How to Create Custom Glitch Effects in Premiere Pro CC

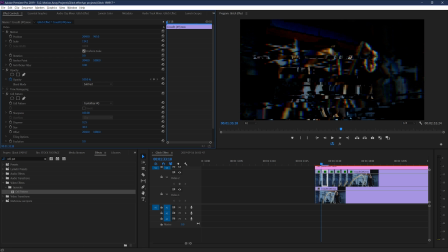(12:13)
And because each of these frames is based on an actual frame that the base footage is showing, it looks like a way more convincing glitch because you actually have the same footage that's taking place, but in a distorted way.
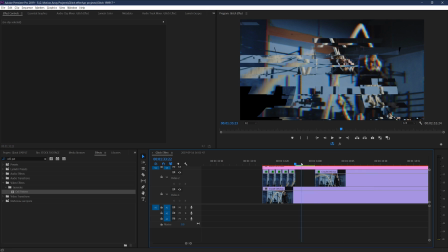(12:26)
And by taking out sections of this top layer, so that clean video plays during the section, the glitch effect is interrupted and is even more convincing. And with that, our final effect looks something like this.
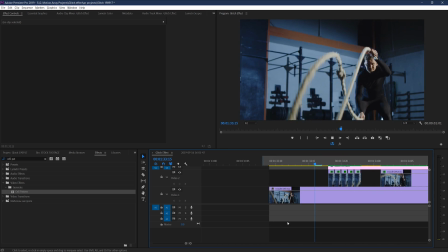(12:38)
And guys, I hope you're really able to see that there's so many different ways that you can get a glitching effect inside of Premiere Pro, and that your only limitation is your own creativity.
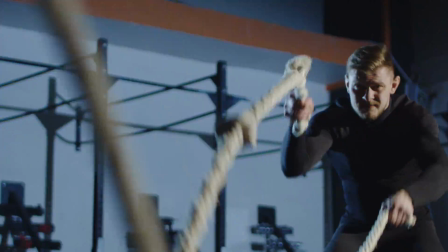(12:47)
But guys, regardless of what you end up using in your next project,
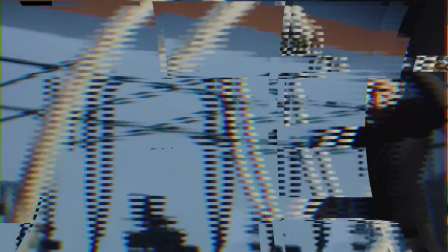(12:50)
I hope I was able to help you generate some ideas on how to pull off some really stellar looking effects, quickly and easily,
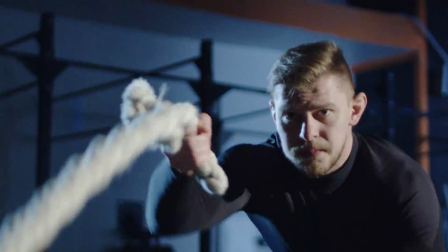(12:56)
and with zero third-party plugins. But if after all of that, you're actually wanting to check out a plugin to get some great glitch transitions as a drag and drop solution,
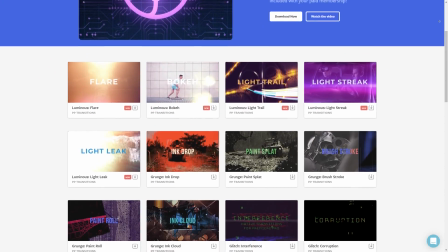(13:05)
we've got a bunch of plugins handcrafted to quickly get you some awesome looking results.
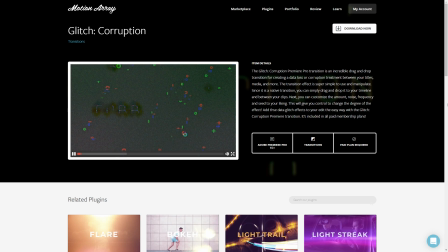(13:09)
My personal favorite is the Corruption Transition Set.
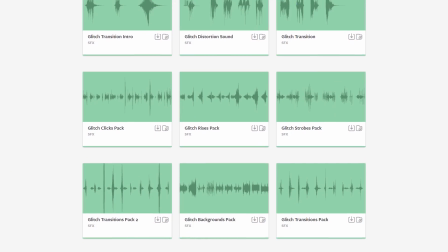(13:12)
And if you're wanting to make your glitches have even more impact, we've got loads of glitch-styled sound effects for you to check out.
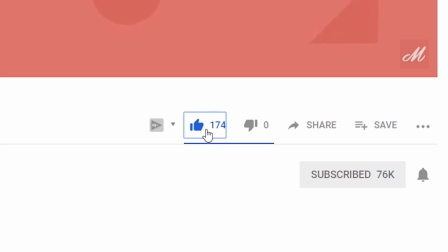(13:19)
But guys, that's it for me. If you like this video, feel free to like it, subscribe to our channel, and hit the bell icon to never miss when we post. Thanks so much for stopping by, and I can't wait to see you in the next video. Yeah!